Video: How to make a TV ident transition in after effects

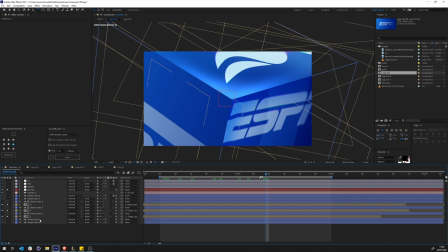So the next thing that I did was I went and I actually did a first pass on
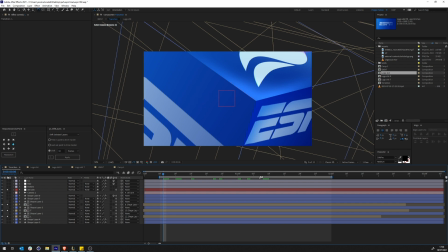how this is gonna look somehow at the end, somehow. So it's like this initial color correction.
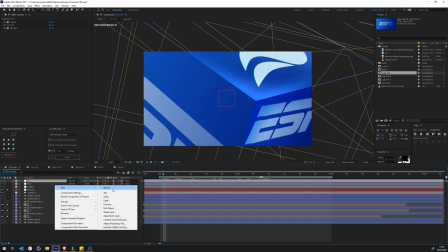So what I did was I created an adjustment layer, so new adjustment layer, and I did some stuff.
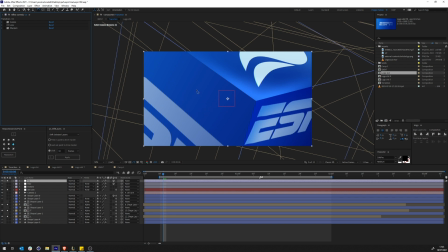So the first thing I thought that you see the colors here, they're a little bit eaten up, a little bit. It's like it's so gray, it's so dull. So what I did was I played a bit with the colors.
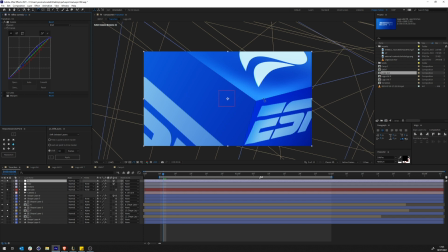I didn't need too much red, and I didn't have a lot, so I just killed it a bit. I pushed the blue, which I wanted to see, like the bright part of the blue. I want to see them just as much as the light that is coming off the whole source. So I just balanced things out that way.
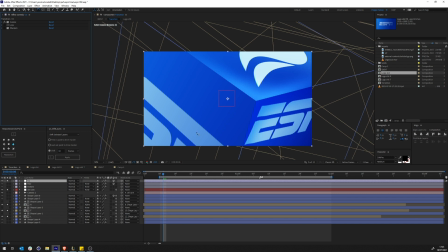And then I wanted you to really focus on this side, and in the same time, I want to give, I want to give this illusion of shape, so that you don't really
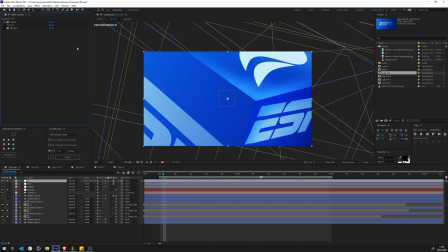understand, like, to make this more complicated. And I added this lens thing.
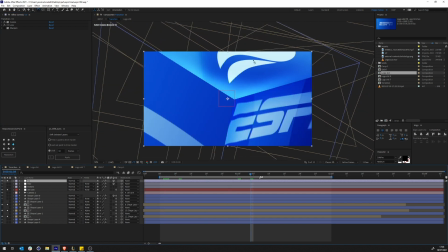So this lens is gonna make the left side and right side, when they're coming, a little bit trippy.
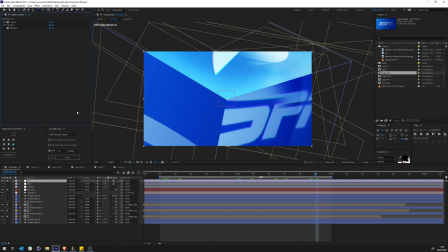You see that? You see the difference? So it makes it a little bit trippy. And of course we sharpen everything to make this, you see this? We just sharpen everything, and it just sharps everything up, and it's pretty cool.
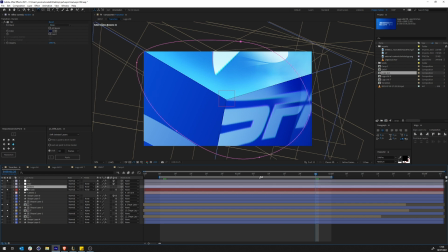That is done. Of course, we need a little bit of a vignette. So I just went and I did a little vignette. Obviously, this vignette is having a color that is corrected towards the whole scene. Then, of course, we have my favorite blur.
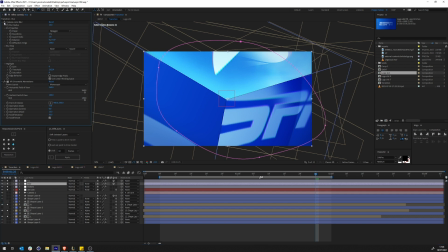But this time, I didn't only use a camera lens blur, but I also used a VR chromatic aberration. So if you don't know what a VR chromatic aberration does, I'm just going to show you.
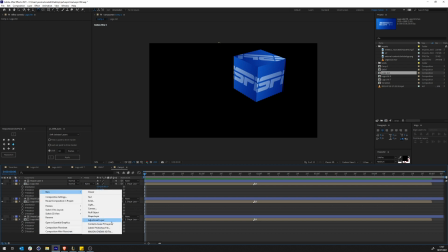So if I go here, for example, and create an adjustment layer and do a VR chromatic aberration.
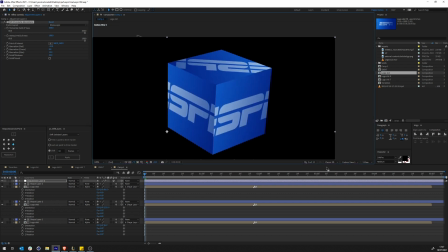So what's going to happen is, I'm not going to see anything. Let's go back here.
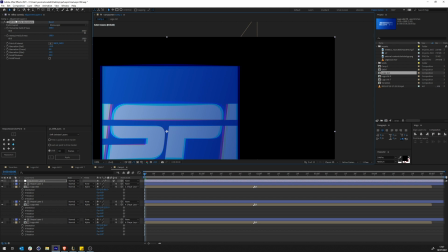So this is what's going to happen.
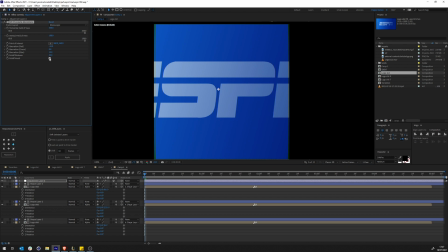It's just going to give me this chromatic aberration that I can flip to only the outside instead of the inside. And then I can just, control how the blue and the red channels are shifted.
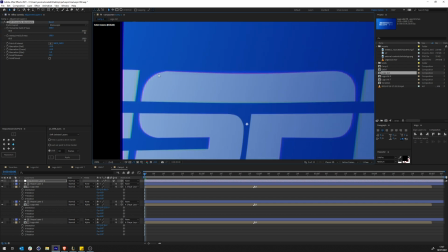And then I get this beautiful RGB split. And that's how I use that. I just use it because it's pretty fast. I don't have to duplicate the comps and do the set mat and all that stuff, set channels and all that stuff.
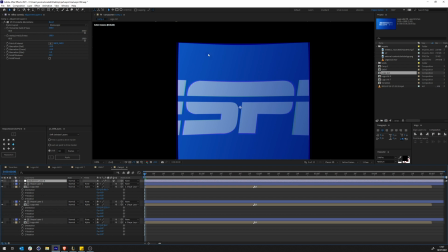So I think this is pretty useful if you're gonna hide the top and the bottom.
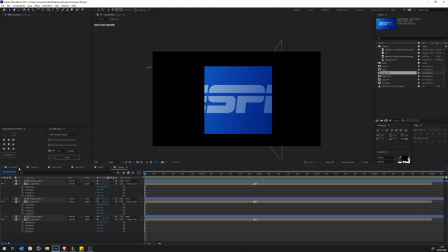So yeah, blur.
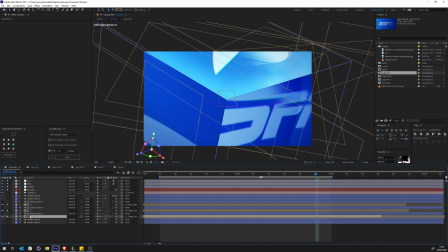I believe after this I just went and I duplicated the shapes, the initial shapes of the cube. I duplicated them. I'm just going to show you.
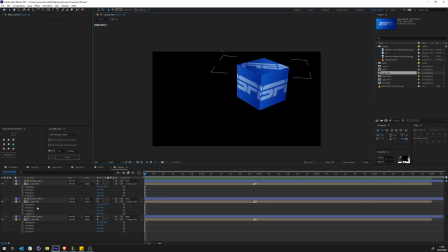So if we go back here, custom view, and I duplicate this, which is this side, all right?
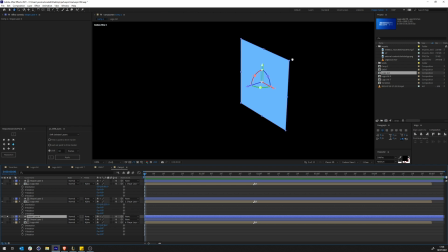If I duplicate it, I have this side of the cube.
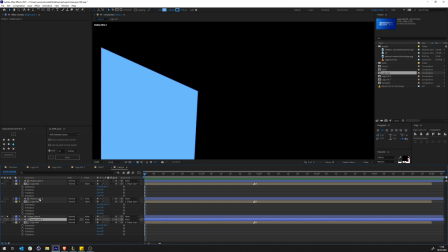But if I, actually there was a mistake here. They don't have a stroke. Okay. So if I take this off, now I don't have anything.
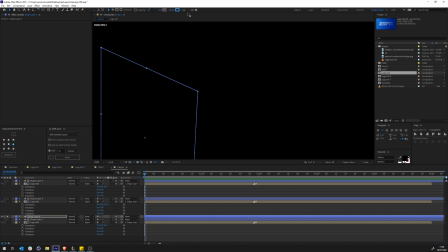Cool. But then if I add this, now I have this the shape.
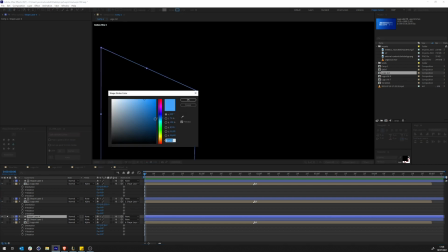So just for clarity, I'm just gonna go and make this red, just so that you know what's going on.
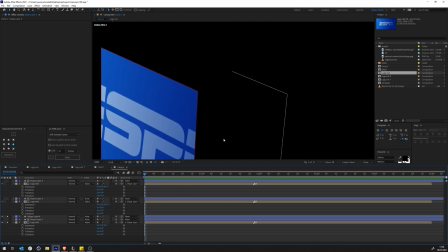So now I have this this edge thing. Cool.
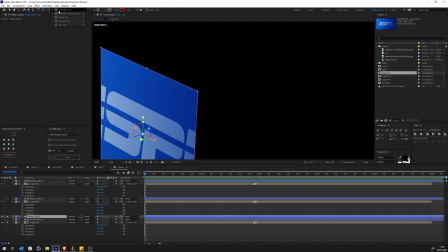But if I take this edge and use a mask, so now if I try to do anything, it's just going to be another shape. But if I try to switch into mask and do this, I'm going to get this.
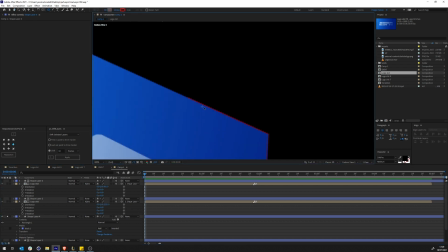Nice, but still not quite, because I can see it being cut there. So what I'm going to do then is I'm going to go inside the mask and I'm going to feather this.
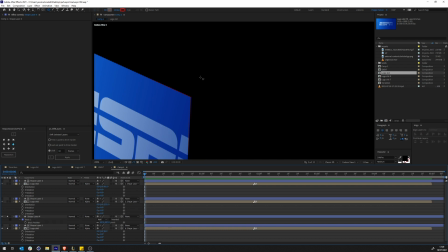And now it's just going to smooth in the whole thing.
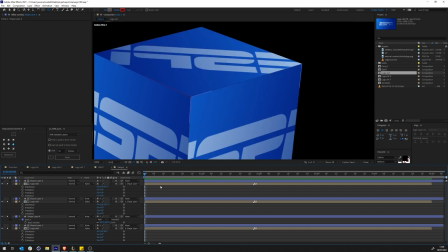So now if we can see everything, now we have this beautiful smooth in here. So doing the same thing, I can create this bevel effect that is faked all inside of After Effects.
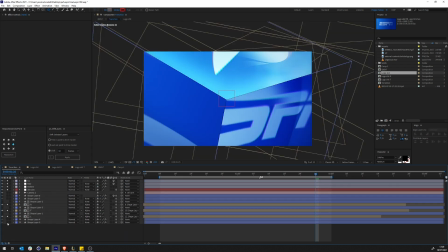And that's what I did here. So I just went and I created a bunch of, as you can see,
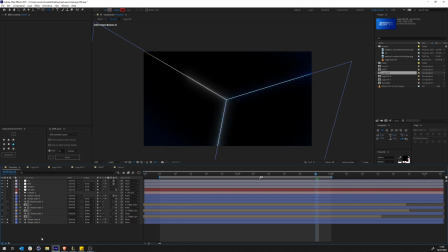I just went and I created these. There we go. See them? So I just went, I created them. And I just put them, I put them below just so that I can fill the screen so that I don't have black emptiness.
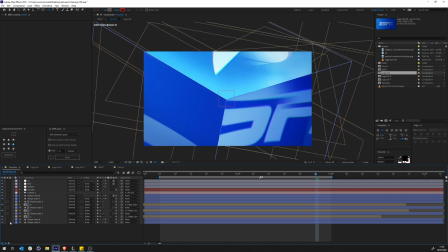Okay, so that was done. Now we needed to tackle what's inside at each and every side of the cube. So the first thing, let's start with the left side.
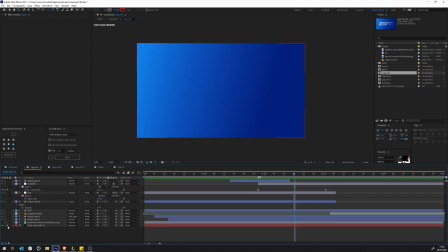So the left side, again, we don't need this. We have a gradient. Again, I just made it crisp. A gradient background, and then I do.
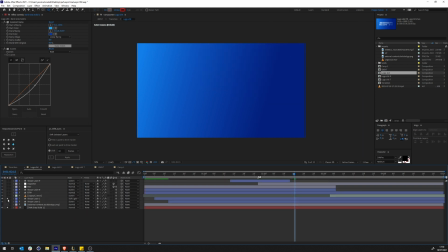Where's the? I'm just looking for the this one. Wait. Where is the logo?
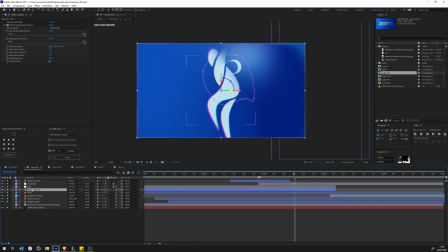That is weird. I somehow cannot click the logo. Oh, there we go. This is the logo. Oh yeah, cool. And then I created the logo. That's it.
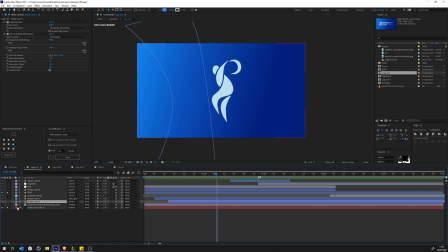Cool. And then I started doing some beauty passes. So the first thing that I tried to do is having this shine in. And once I did that, I went and I copied it to all the other sides and made a bit of time adjustments.
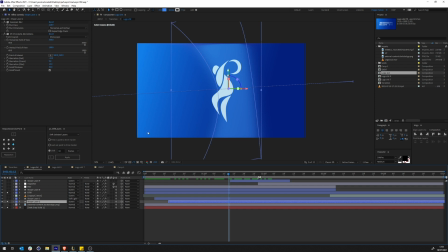So this one comes first, and then the right side, and of course the top side will come from another way, because that's how reflection works. No, not quite, but makes it beautiful. And then of course I created another one that is very sharp. So you get a sharp, and then you get a little bit softer one.
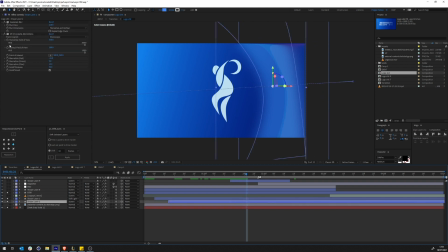Of course, the softer one will have chromatic aberration just to make things beautiful. And then we have this this highlight here. So I'm just going to show you what's going on. So if we go back here, so you can see that the edge,
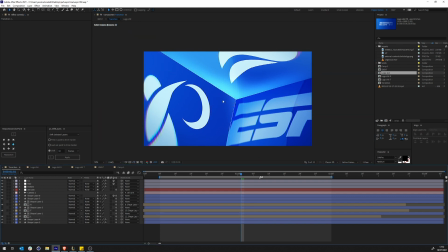is just too straight. Like the color, I mean, it is beautiful, but it could be better. That's the whole point. It could be better. And so if I try to lock this, I'm just going to show you what's going on.
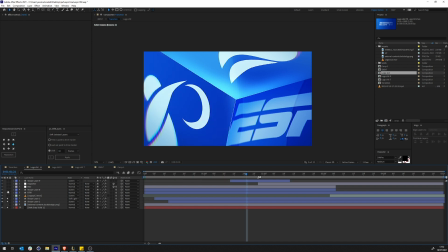And then I try to add this. You see that? It makes it way better. And this is animated, I think. Nope, it's not. It's just, that is just what it is.
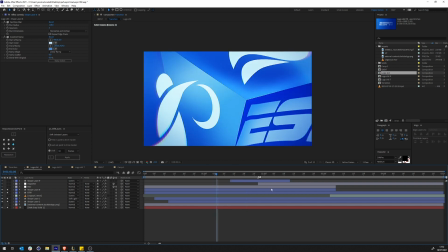So you can see the shine, and these are these two here.
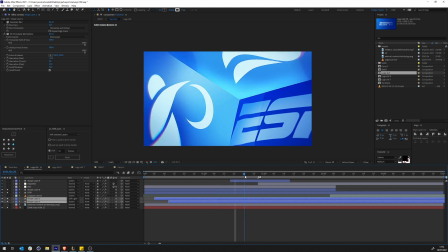So you can see them. Cool. And yeah, I just went and
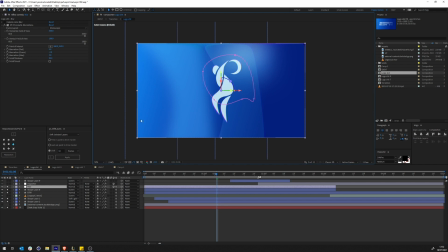did a bit of blur to anything that is outside of the area that I want to focus in.